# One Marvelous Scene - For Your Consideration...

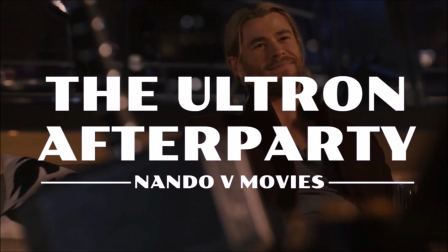14s
If you have already seen other One Marvelous Scene videos, I won't bother reintroducing this to you. If you haven't, look at the Ultron After Party video for the full details. One thing I do disagree with is that you can use just one scene to represent everything you think is great about the MCU.
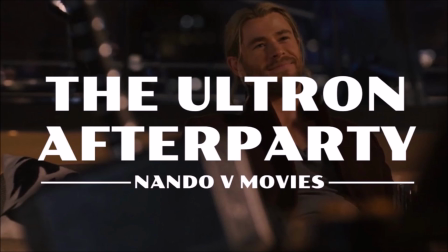33s
So I plan to do a few of them. One, as I mentioned before, is about the other unsung hero of Avengers Endgame. Yet that video also talks about Tony Stark heavily, and I think it's important first to talk about one scene in his origin.
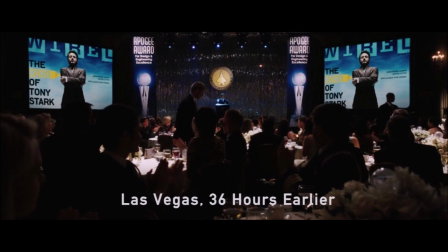49s
In the commentary for Iron Man 2, Jon Favreau said that the reason the first movie started in media res was because the audience had trouble really identifying with Tony.
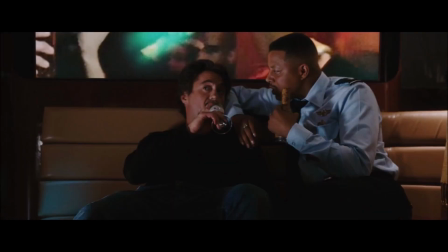60s
Basically, he didn't seem likable if the scenes were shown in chronological order. We see him gambling, sleeping with reporters, getting his Air Force friend drunk,
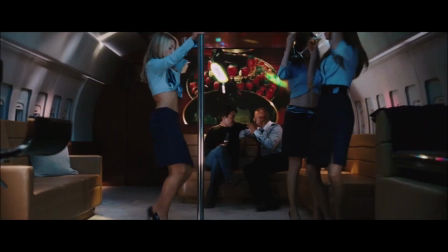69s
and he has a stripper pole on his plane like he's freaking Austin Powers. I can definitely see audiences looking at these scenes and going, "This is supposed to be our hero?
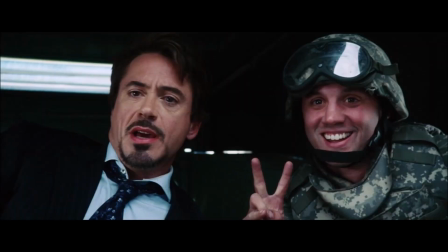81s
Are you kidding me?" Thus, it was important to show this scene first. The audience would see that even though he is egocentric, he is still a nice guy.
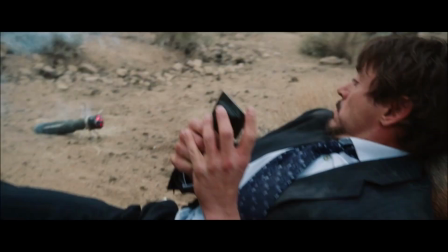91s
So when the audience sees his behavior beforehand, we understand that he is going to be in for a very rude awakening.
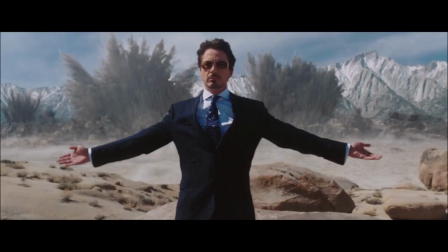98s
What I want to focus on is the scene where he introduces the Jericho missile. Actually, it's this one shot where he shows off the weapon behind him. I think this is the quintessential shot of Tony Stark before he becomes a hero.
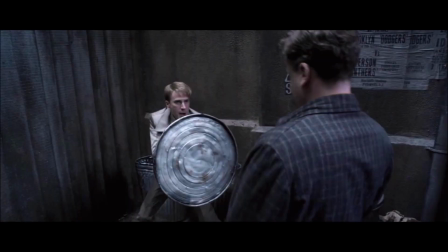113s
In a similar way, I think this shot shows that Steve Rogers always was Captain America.
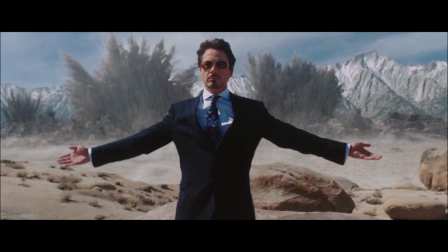119s
He just didn't have the physical strength to be it yet. Similarly, I think that this shows what Tony Stark could be like before he was a hero. Or was he always a hero? As other people did, I assumed that there was an old Tony Stark.
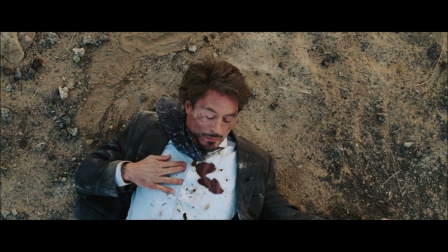133s
That Tony Stark symbolically died when the shrapnel embedded itself in his chest.
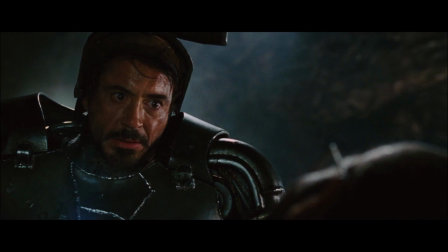138s
Then a new Tony Stark was reborn with Yinsen's last words. I don't think that's the case anymore.
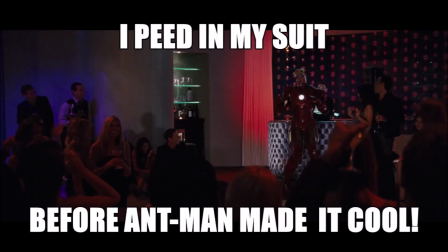144s
This is because in Iron Man 2, he seems to revert to his jackass behavior. Now the reason for this is of course that he thinks he's going to die regardless of whether he uses the arc reactor. He seems to think that there isn't much of a point anymore, so why the hell not? But was he like that beforehand?
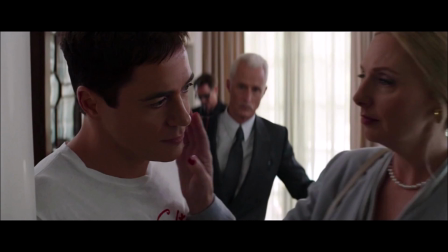162s
What could cause it? Okay, yes, it's a bit cliche to say his parents didn't love him, poor little rich boy. But regardless, that kind of upbringing can leave a hole in someone's heart. I will give this to his parents, though.
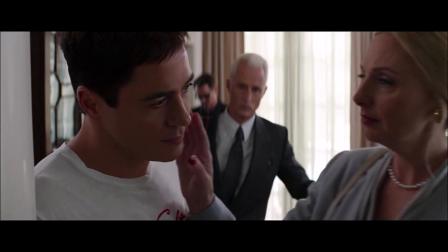175s
They didn't raise him to think that if you're less fortunate, you must be inferior in some way, especially if you're a different skin color. They didn't raise him to think that laws that say you should treat your employees well and that you should clean up your waste are akin to communism.
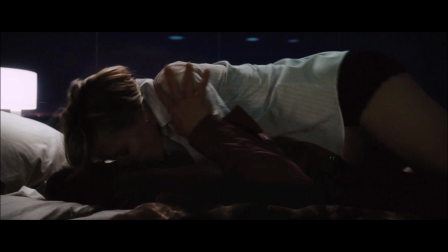190s
And even though he's a womanizer, he doesn't seem to think he's entitled to it and that he can force himself on any woman he wants.
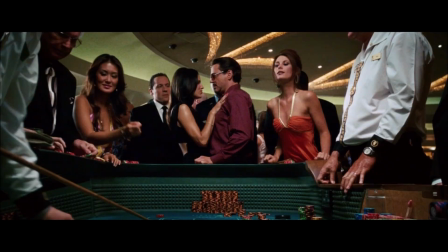198s
Taking all that and other things into consideration, I wonder if the way Tony Stark acts is a bit of a facade. Basically, he might have felt too vulnerable showing the world his real self. This is his real self.
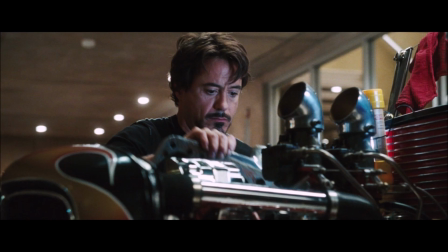211s
Like his father, he's a tinkerer, someone who sees the world as a bunch of problems to solve. This aspect of himself would clearly carry on throughout the rest of the series. It's just at this point, he seems to be doing it without purpose, without guidance.
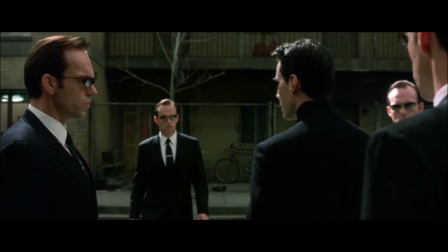226s
Insert tired The Matrix reference here. So Yinsen's last words gave him purpose.
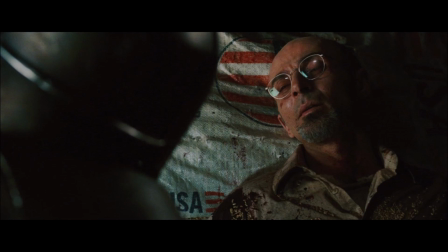231s
It gave him something to do with his abilities instead of just building weapons.
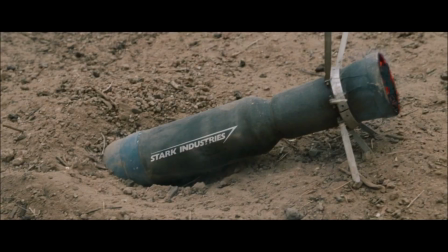236s
It is important to note that Tony did work hard in justifying this aspect of his business. I think that he told himself that of course his weapons were only being used on the bad guys. Part of the rude awakening was that they weren't. And we saw how furious he got when he found out his weapons were being used on innocent people.
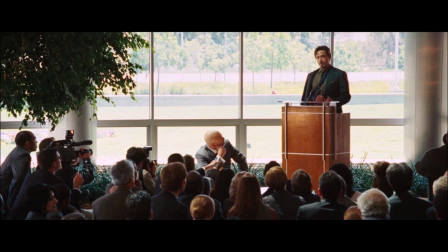254s
I think it's safe to say that no matter how he escaped from the cave, he still would have declared that his company was getting out of that business.